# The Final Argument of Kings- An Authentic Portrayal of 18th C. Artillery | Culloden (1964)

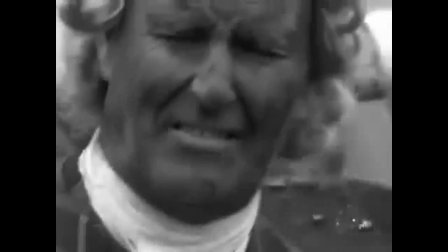Despite its physical inaccuracies,
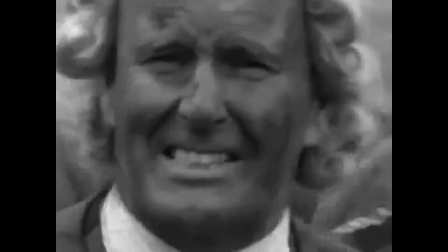it manages to capture an emotion of the time period that the grand majority of films are simply unable to do.
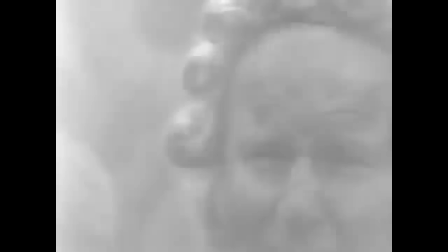I mean, even something so simple as the force, the impact,
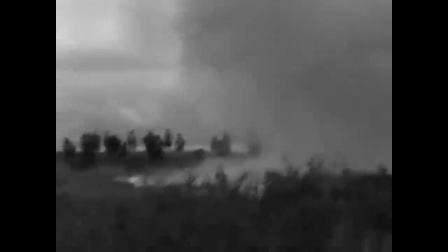the violence of a cannon shot is so rarely displayed appropriately.
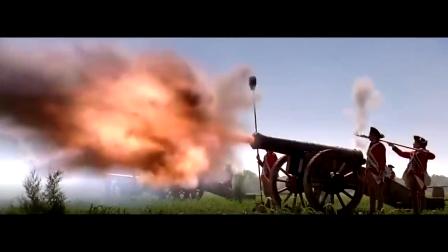Look here, for example, at this scene from The Patriot. Now, inappropriate as it may be for the battle actually being portrayed in the film, look at this gun. This is a massive cannon. You can only imagine the massive amount of recoil effect that it would have if this gun were fired for real.
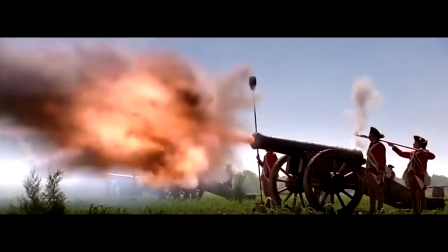But here, like in so many other films, the actual effect is just pitiful.
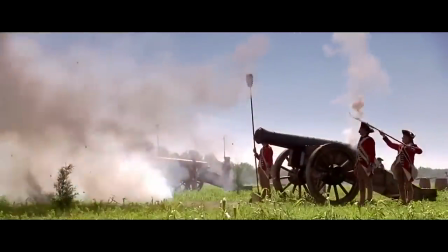Boom! You see the gun fire, and it pulls back about, oh, what, a foot at most?
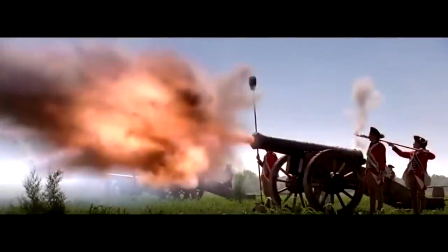And in such a calm, a gentle, a rolling fashion. Now, yes, the heavier the gun, the less the recoil, but I'd still expect something a lot more than just this gentle pulling back of the cannon.
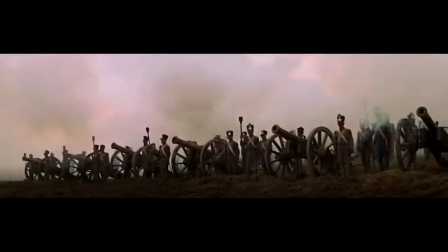Or even worse, let's look at a film that's widely regarded as a good one, Waterloo. Ah, yes, and here we have the grand batteries of Napoleon's army.
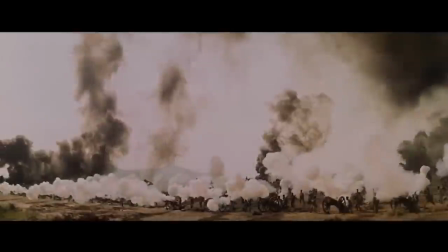Oh, what an immense, what a power must be thrown out from these guns! No, as it turns out,
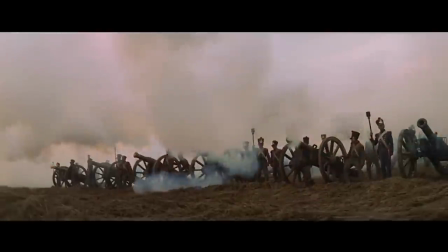we just get a little bit of a puff of smoke, and then the guns will lull themselves back gently a second or two after the gun is actually fired.
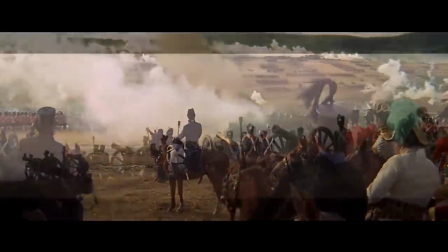It's pathetic, a pathetic portrayal of the cannon,
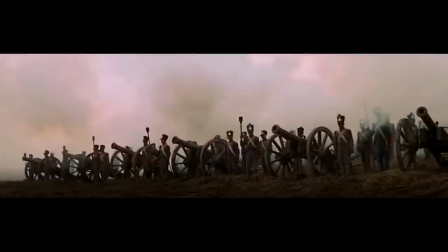which makes it seem like very, very weak little guns that aren't really having much of an effect at all. It's very clear nothing's actually being fired here. Not to worry, dear viewer, there's no real danger.
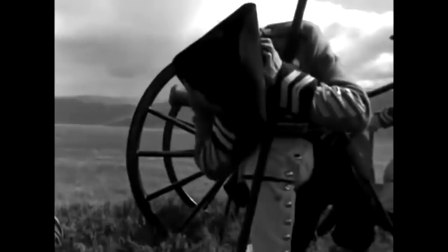No. Culloden does not play with any of these such niceties. It does not rely on sheer numbers for its spectacle. It knows how to show the force of even such a small gun, the power which it packs as the final argument of kings.
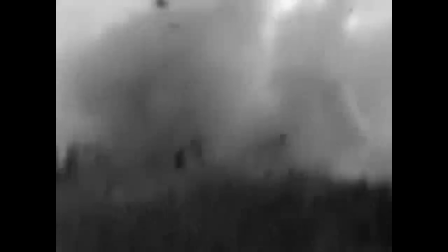Again, it may even be too intense, but it is something.
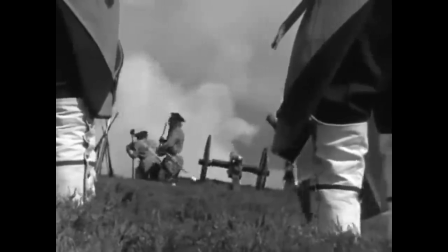It actually shows in a visible and audible sense both the power that is packed in these shots.
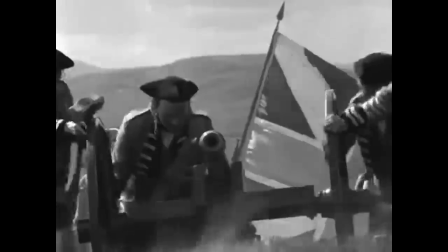It evokes a physical response in the viewer, a one of terror and awe in its most pure sense.
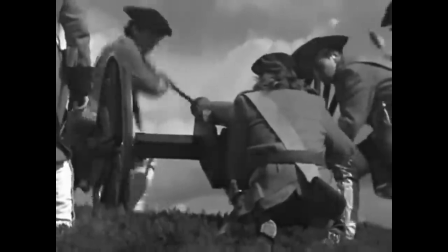And in terms of the recoil, while maybe it's a little too intense, well,
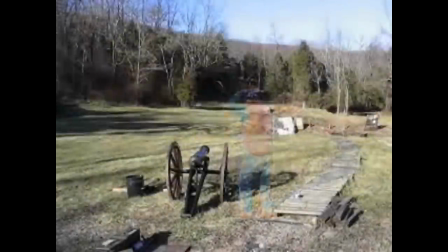compare it here to these shots of a real British gun from 1796, and a one of comparable size.
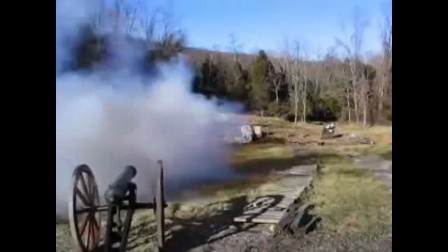You can see that it's not all that far off from the reality.
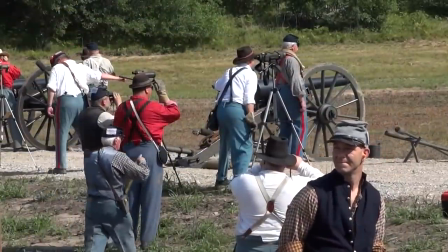And to show that even a much heavier gun is still going to pack a very decent amount of recoil,
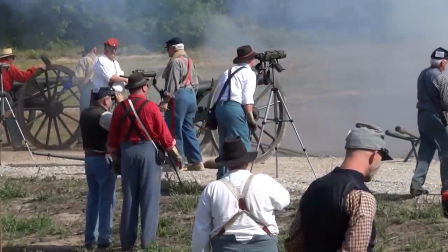we'll see here the intensity of a 10-pounder Parrott gun from a later period, the American Civil War.
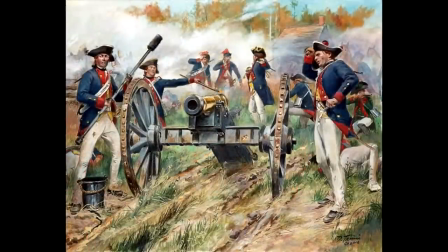These guns have recoil, a lot of it. Now, as if the excellent portrayal of the firing was not sufficient to solidify in our minds the power of these pieces,
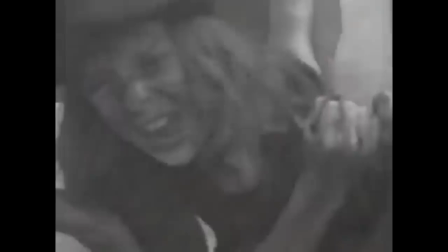we are then brought to the result of this firing, to the blood, the screaming, the agony, and the sorrow. As our dispassionate announcer provides us with the names, the ages, and the fate of the killed and the mutilated,
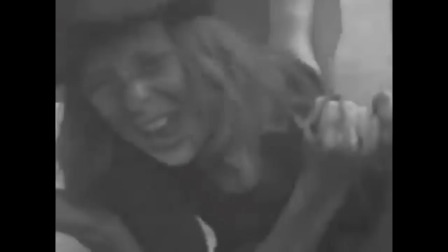we are forced by the filmmaker to be looking directly into their eyes.
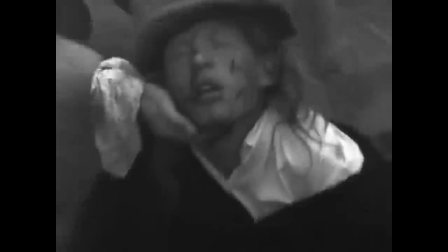We are pressed up against them. There is no escape from the visceral effect of it all.
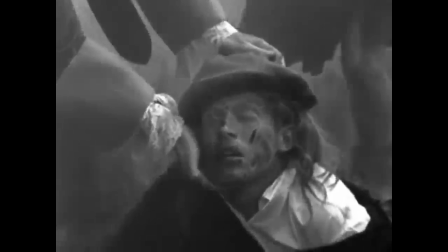No escape from the gore and from that horrible, horrible screaming of a young boy.
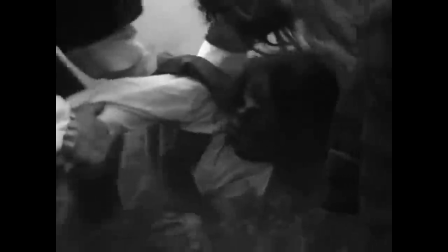Just as those on an actual field of battle were forced to do the same.
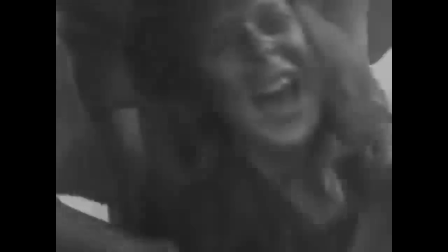Just as they, in the reality of the situation, had no true escape. Like I said before, if you want to find a portrayal similar to this of a battlefield, well, more often than not, you have to look towards modern day portrayals. Things like the First World War and the Second World War.